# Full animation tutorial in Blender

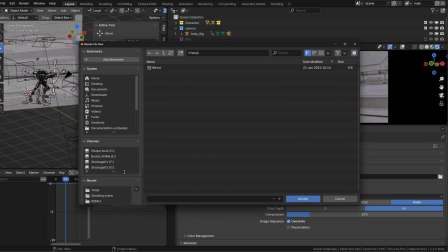I will switch the color depth to 16 bits and I will create a render folder where I can save my PNG sequences. Once I'm done with that,
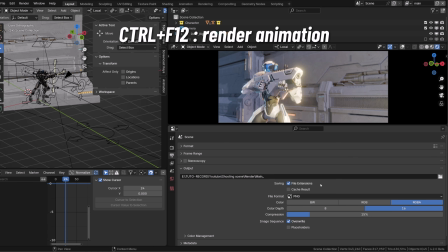I will name my PNG and then I will simply press Ctrl F12 to launch the rendering of the animation.
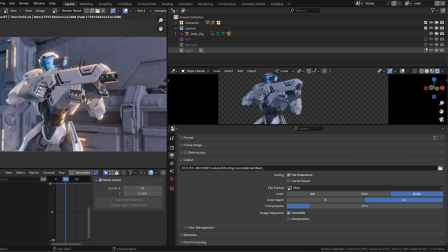Once I'm done rendering the 3D, I will reactivate my 2D FX collection and I will deactivate all the other collection.
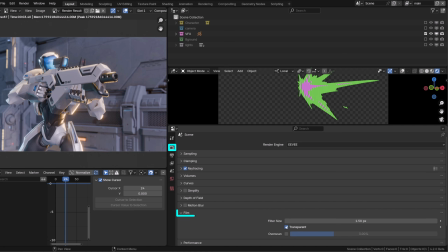In the rendering properties under Film, make sure transparency is enabled. This way you'll have a transparent background. Then in the output, just rename your PNG.
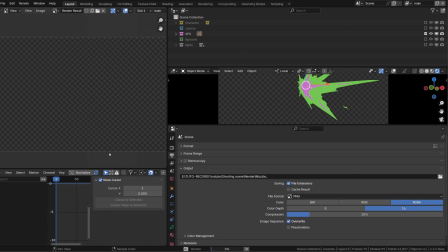I will simply call it muzzle underscore and I will press Ctrl F12 to render it.
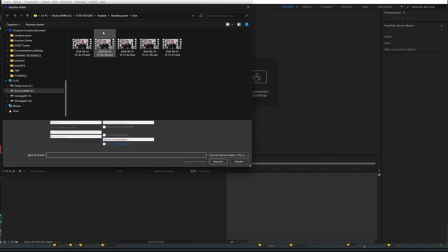You can definitely do the compositing in Blender, but I prefer to use After Effects.
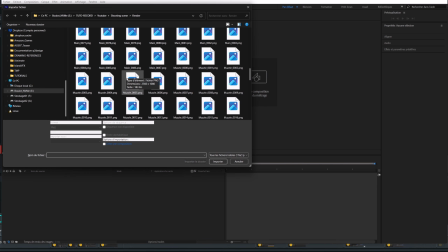With Ctrl I can load both PNG sequences. By default, After Effects frame rate is set to 30 frames per second.
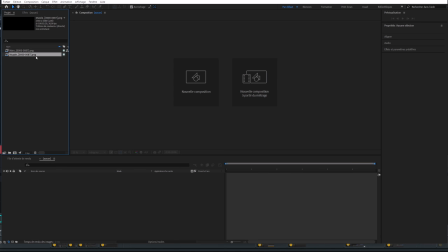I will press Ctrl Alt G to change the frame rate to 24 frames per second.
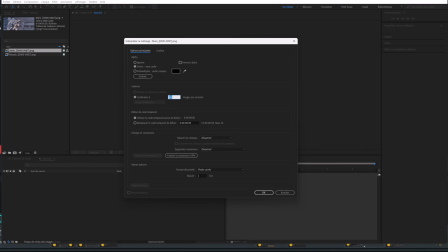From there I can right click on the main sequence and create a composition.
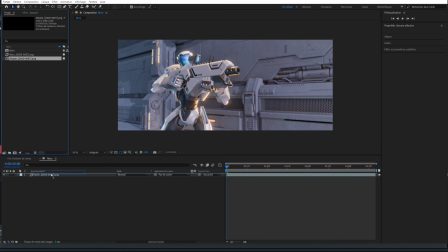Then I can drag and drop the muzzle flashes composition and play it.
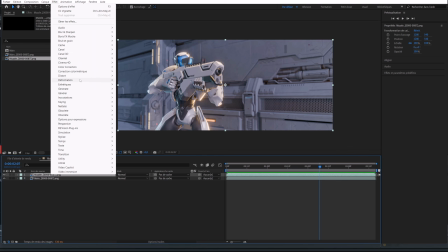I know my After Effects is in French, but you can reproduce this in any compositing software. On the muzzle flash layer I will use Generate Fill. Basically it allows you to fill the layer with a color.
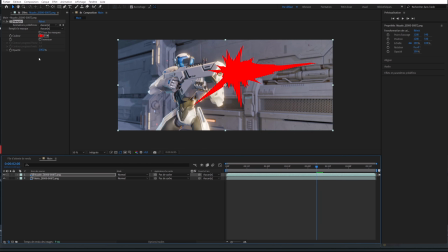I will use a bright orange.
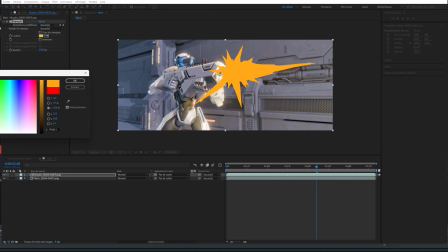From there I will play with the blend mode, so generally I use regular, add and lighten.
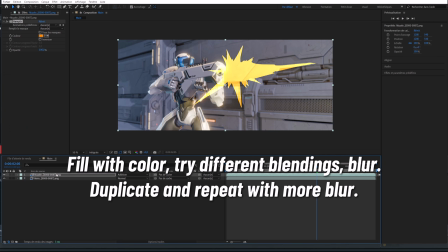Then what I do is that I duplicate the layer 2, 3, 4 times, it depends, and on each of those layers I will use a Gaussian blur with a different factor.
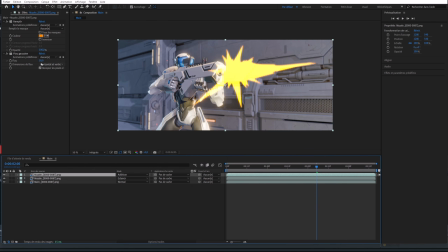One can be low like 30 pixels for example,
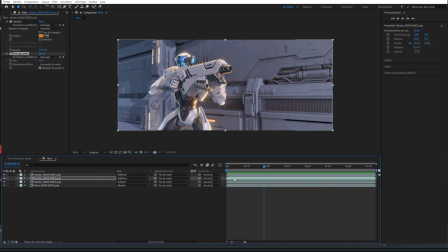and then I can crank up these to 200, 300, 500 pixels to create a glow effect.
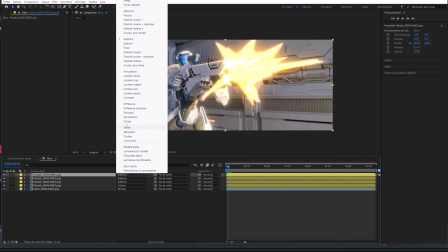Then I will duplicate the layer again, remove all the effect and isolate the green color, basically removing it using a filter.
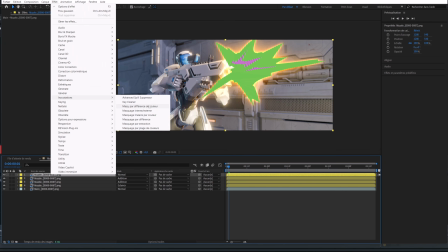You should find something by searching for mask by color, basically.
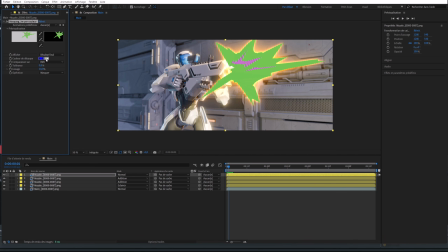And then I will repeat the process for the inner shape. Give it a bright color using the fill filter, duplicate it once or twice and then give it different amount of blur. I won't blur the inner shape that much though.
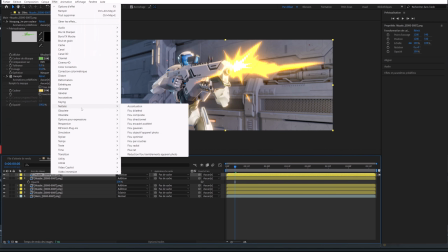The idea is to keep one of the layers pretty sharp so that we keep our nice 2D shape and this nice 2D style.
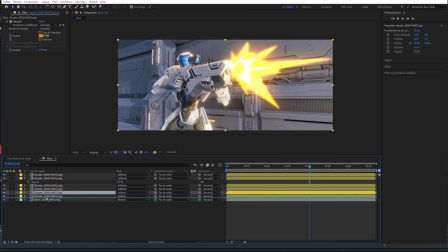And in the end, I will duplicate the very first layer, give it a warmer color, a more reddish color, and blur it a lot to create a more nuanced glow in the background. We could have added a slight volume shader in Blender to get more blending in the background,
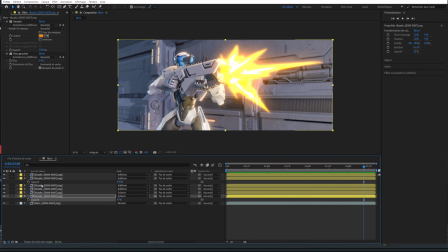and use a particle system to emit bullet shells whenever it's shooting. But since the gun chamber is on the other side, it's not that big of a deal, but if you want to add more details, that's something I would do.
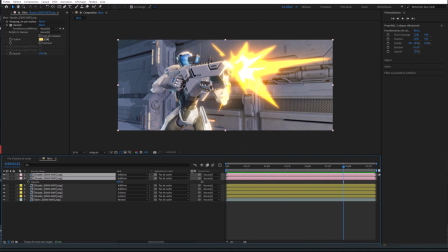And here is the result with sound.
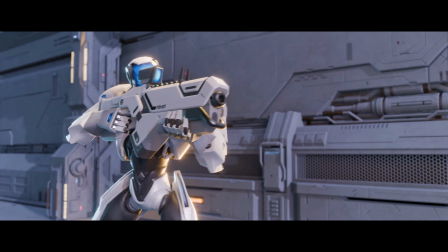This is the end of this video, I hope you enjoyed it, and I'll see you in the next one.